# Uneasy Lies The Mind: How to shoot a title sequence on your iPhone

Hello, my name is Ricky Fosheim, director and cinematographer from the movie and Uneasy Lies The Mind. And today, I want to talk to you about how we shot the opening and closing credit sequences in our movie. It was actually quite an elaborate process, and it took us more time to shoot these credits than it did the rest of the movie combined. It involved a lot of time-lapse and macro photography, and like the rest of the movie, it was shot 100% in-camera on the iPhone.
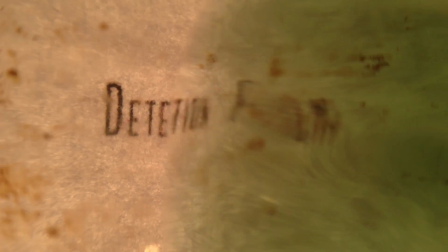Most credit sequences help establish the setting and tone of the movie.
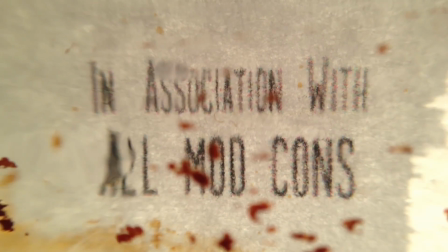So with that in mind, I took two elements from our story, ice and oil, and decided to experiment. The movie is told from the perspective of a man who's suffering from a severe head injury.
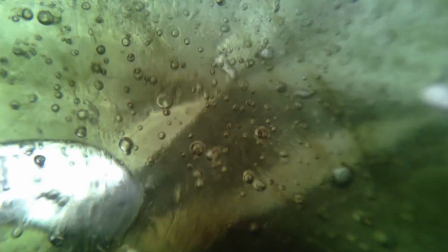So I knew everything needed to come from this very fragmented, neurotic, and dark place.
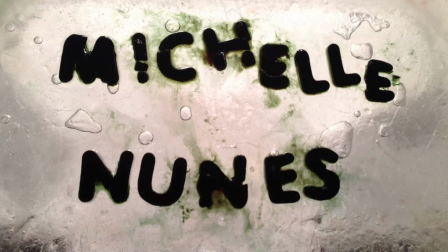There are two different approaches that I took. The first involved the actors' credits, in which I shot their names melting over a sheet of ice.
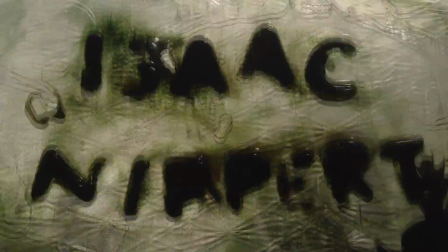The second part involved printing the credits on a piece of paper and shooting them through a casserole dish.
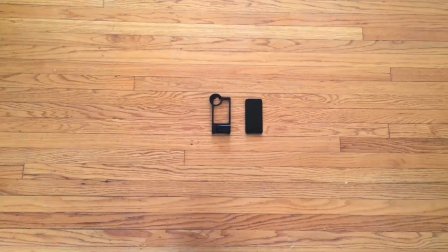The process involved a lot of different tools: an iPhone case that you could mount onto a tripod, a casserole dish, hair dryer,
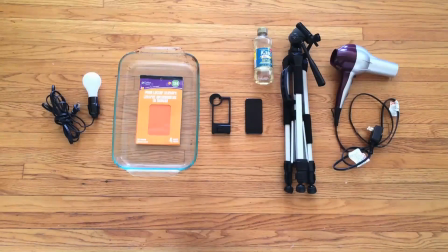a light source, alphabet foam stickers, Karo syrup, food dye, water, magnetic iPhone lenses,
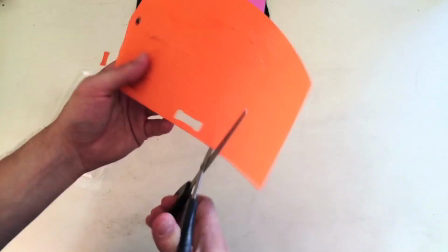and a freezer. First, I created homemade alphabet ice cube trays using thick alphabet foam stickers that I bought online.
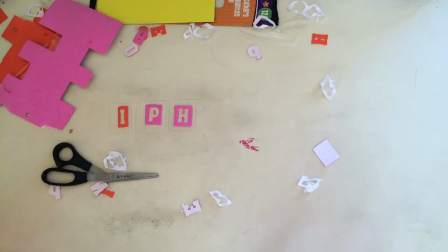I cut them out and stuck them to the back of a piece of plastic.
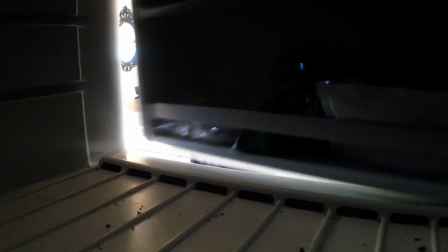I then filled them with water and black food dye and put them in the freezer. I then filled the casserole dish with about a ½ inch of water and let that freeze as well.
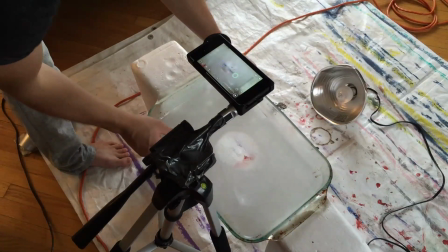After the casserole dish was frozen, I placed it on 2 pieces of white foam and backlit it with a small light.
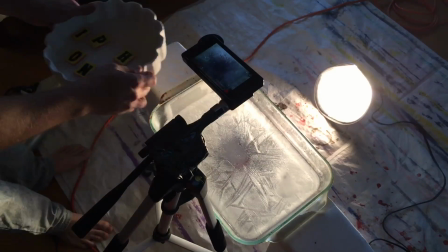I attached my iPhone to this janky little tripod and framed up my shot.
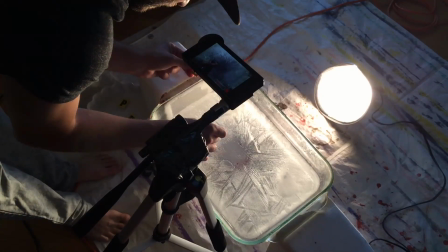Before it all melted, I quickly and gently spelled out the actor's name with the black alphabet ice cubes.
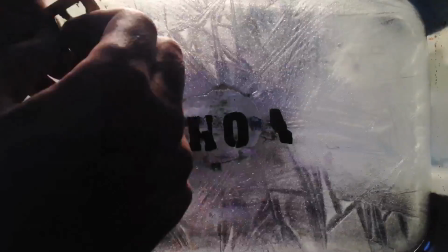Using Filmic Pro, I set my frame rate to 1 frame per second. The heat from the lamp and the hair dryer slowly melted the ice, causing the black letters to bleed.
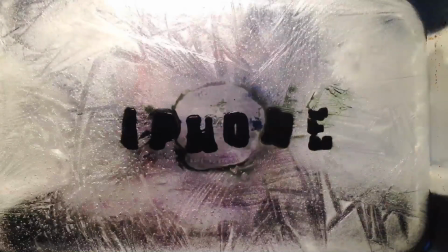Shooting at 1 frame per second, you need to shoot roughly 2.5 minutes for every second of usable footage.
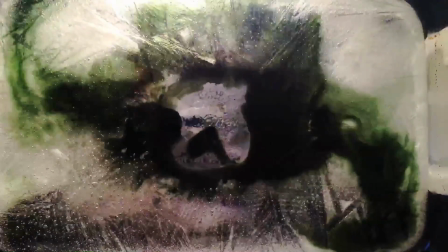On average, I would film each shot for about 15 minutes in order to have enough coverage in the editing room.
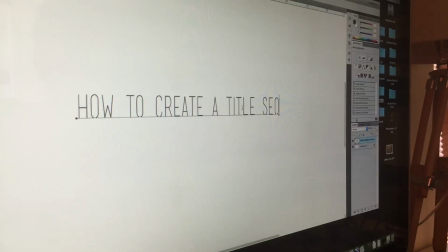For the second part of the credits, I designed them in Photoshop, printed them out on paper, and taped them to the back of the dirtiest casserole dish I could find.
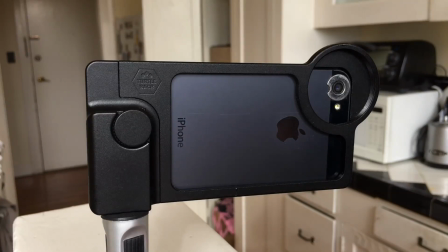I then added about a ½ inch of water and let it freeze. I used the same foam and lighting setup as before, but this time I used a macro lens on my iPhone.
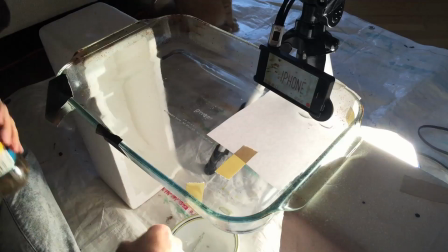I put the lens right up in the ice and water and shot around 2 to 4 frames per second.
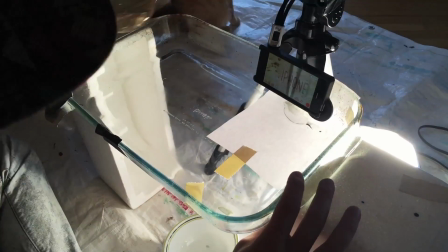I would add Karo syrup to warp the image, as well as food dye to add some color. The hairdryer really helped add a lot of movement to this relatively static image.
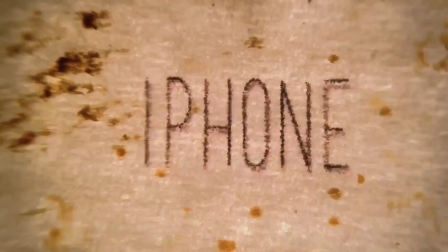As I got deeper into the credits, I would shake the casserole dish to add even more violent movement.
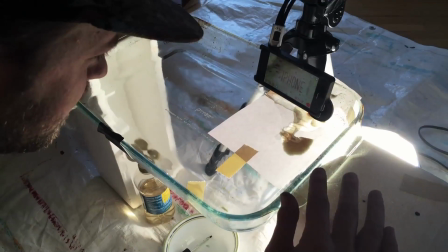Once this very time-consuming process was done, we had to edit them.
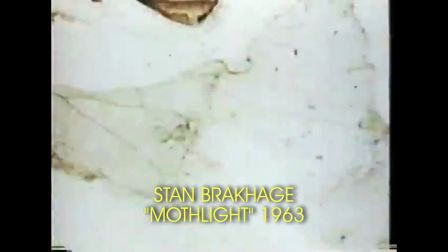Inspired by avant-garde experimental filmmaker Stan Brakhage, we cut the images together in a very fragmented way and put an original score underneath. Most credit sequences today are made entirely on computers, but I was looking for something much more organic, and hopefully that comes across in the movie. Shooting on anything other than the iPhone would have totally changed the way the movie looked and felt. I hope this video inspires you and you get a chance to experiment and explore just like I did.